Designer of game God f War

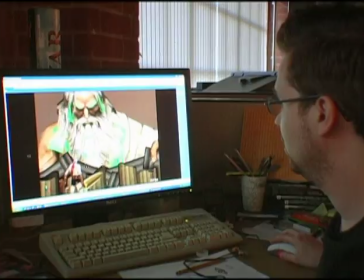So here we have a different model of Zeus, the big one. And then right there, we swap to the small one.
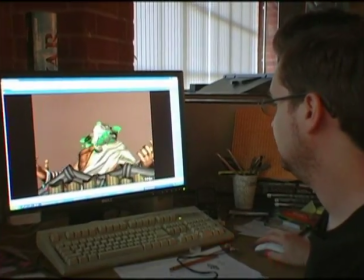And right here, we bring the small one back in. So you're using a camera POV change to suggest the...
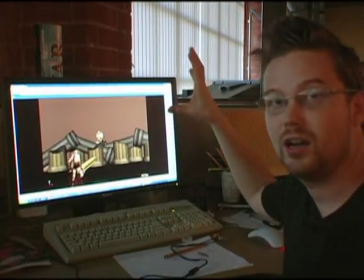Right, we have the camera kind of emulate his eyes looking down and shrinking and all that. We didn't want to give him straight melee attacks, so sort of like how the Colossus is like punching at Kratos.
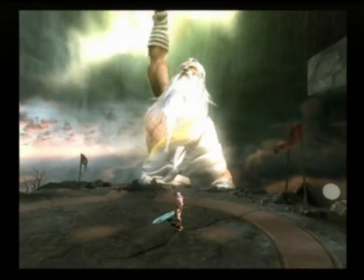We wanted to keep him more magical. So the things that we're working on are attacks that keep his godlike appearance without getting his hands dirty.
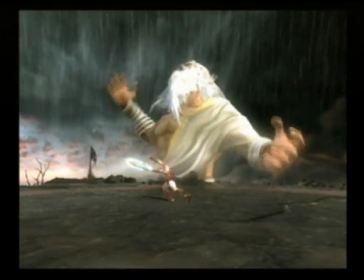They have so much history, and that history kind of unfolds in the horrible things that they do to each other in this fight.
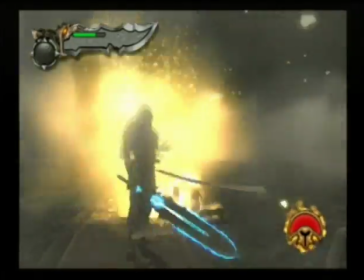So it's a sort of an interesting tying together of all these different elements and really bringing together the actual mythology of all of these gods being completely insecure because of the kind of cyclical nature of overthrowing
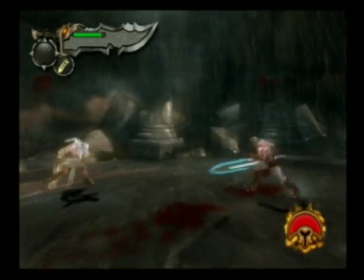each other. The thing that you're going to hopefully remember about Zeus will be not only was the fight very fun, but the fight came to a finale where you're like, oh, now I see what they were doing and where they're going, and I can't wait for the next one.